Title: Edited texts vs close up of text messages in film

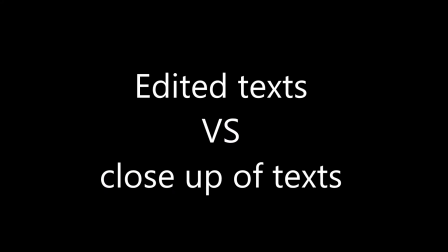So in this video I will be comparing text edited on the screen to close-up texts displayed from the camera of the phone.
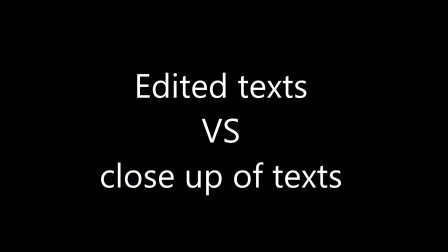So basically we're going to be looking at pros and cons of performing it, the pros and cons of the audience reaction, and the pros and cons in general of us being able to do it and the productability of it.
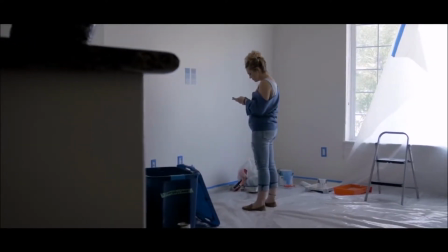So we're first going to look at the idea of filming the phone that's got the text on it. So on the screen you can see an example of pictures.
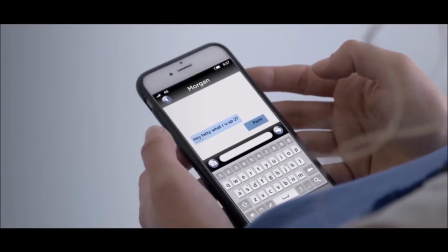Again, I think I mentioned this in my last video, but again you can see the on-screen texts.
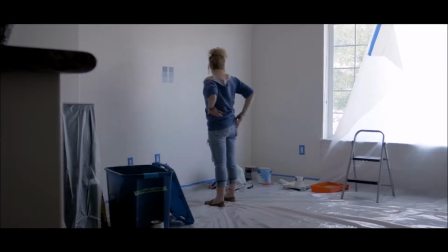This has got a few pros. One is it's free to do, it's free to perform,
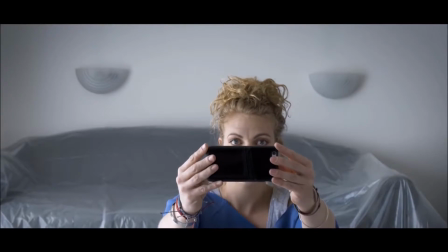and again it's quite effective. The audience have got a clear vision of what's actually happening,
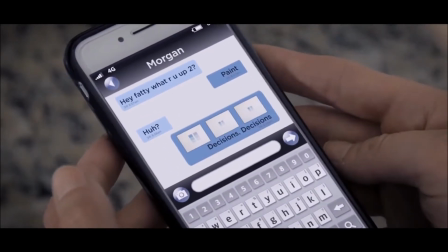unless they're so they understand that it is a text being sent, and it shows it very clearly.
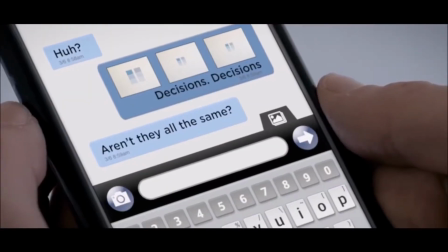So that's mainly the only pros I can think of when you look and comparing it to editing. Is it's easy to do.
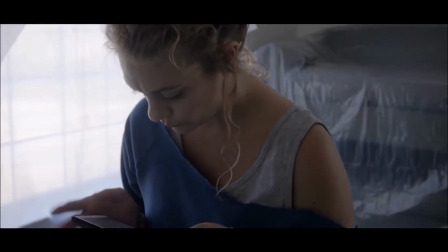It doesn't take up as much time, but it does take time on shoots, which again is another issue.
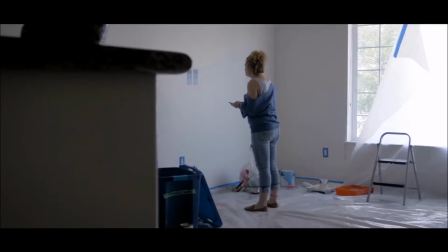Obviously, we can stay in the editing suite quite a lot more compared to staying on location of a film.
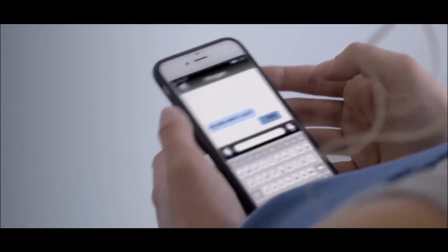Considering one of the houses we're using is a house which we've acquired from somewhere else, so obviously we're a limited time to stay there.
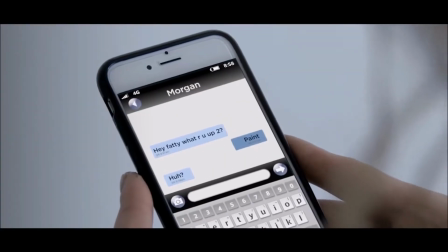So if we've got to add another 60 different shots of each individual text message, that again is going to add a lot more time to the recording schedule.
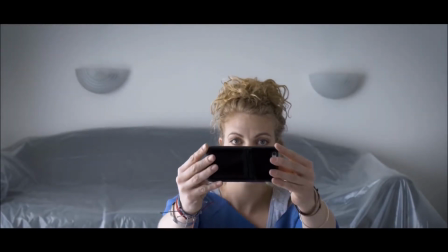And obviously we've got to refilm these pieces here because we filmed the most duration of it,
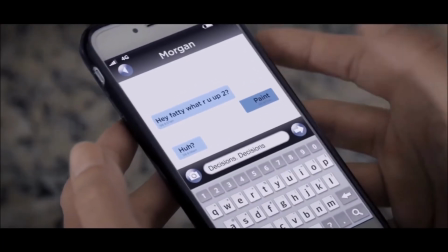but we've again got to do these close-up texts if we do pursue this option of doing it close-up.
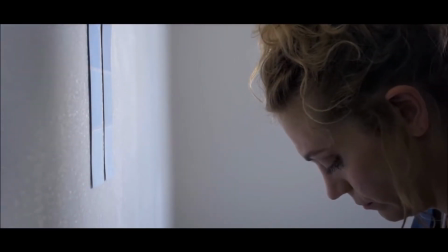But again, we don't know what we're doing until we can figure out the pros and cons of the two types of techniques. Now looking at adding the text within an editing software. Again, there's a few cons to this.
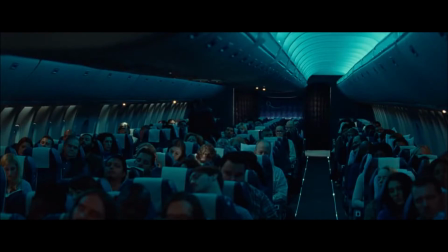Costs is one of the main things.
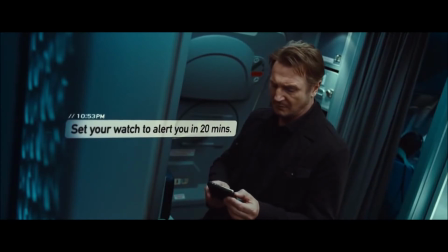You have to purchase an add-on, which is between £10 to £50, depending on where you go for it and what add-on you want as such.
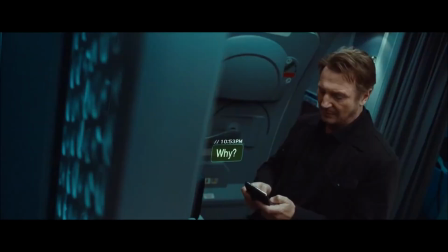But then again,
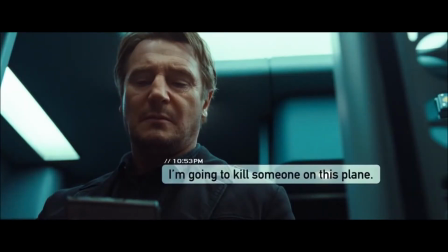it wouldn't take up as much time shooting, because we just have to shoot one single scene of someone texting, and then we can do all of the text after.
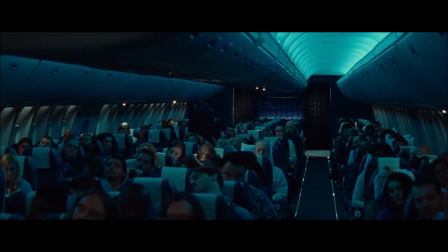And I think from the audience's perspective, it's more again, it gives you enough time to read it.
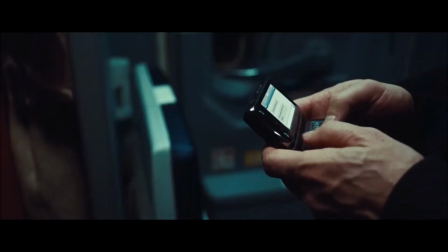It's in focus all the time because it's not a camera trying to focus onto an actual phone itself.
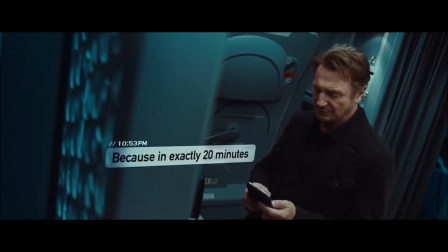I think it adds more tension and story depth story into the actual film itself.
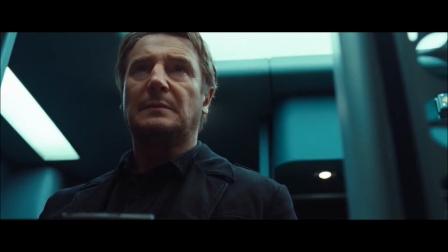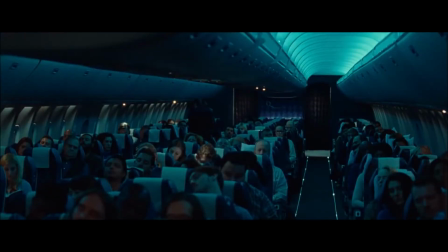One also good thing about it is you can see the reaction of the person receiving the text.
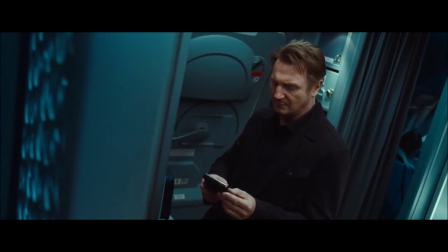So there's Liam Neeson, this is in the film Non-Stop, and you can see his reaction of each individual text message,
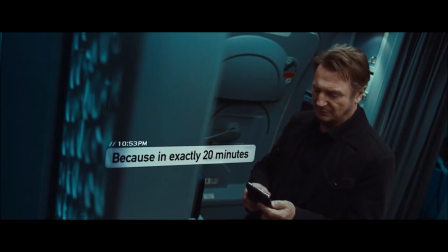which again I think is a very key point in constructing the story and building the character,
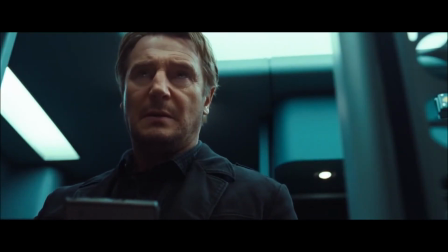and showing the character's emotions throughout the film. In a comparison, to figure out which one is better, again it comes down to different people in the group and different target audiences and stuff. I think the idea of the close-up again will take a lot more time, but then it depends how quick and easy it is to edit text on screen. So I think in the next group meeting I will bring this subject up as the editor. I think I'll explain this to them and see which they think is best, and then we can review it then and work out what we're doing.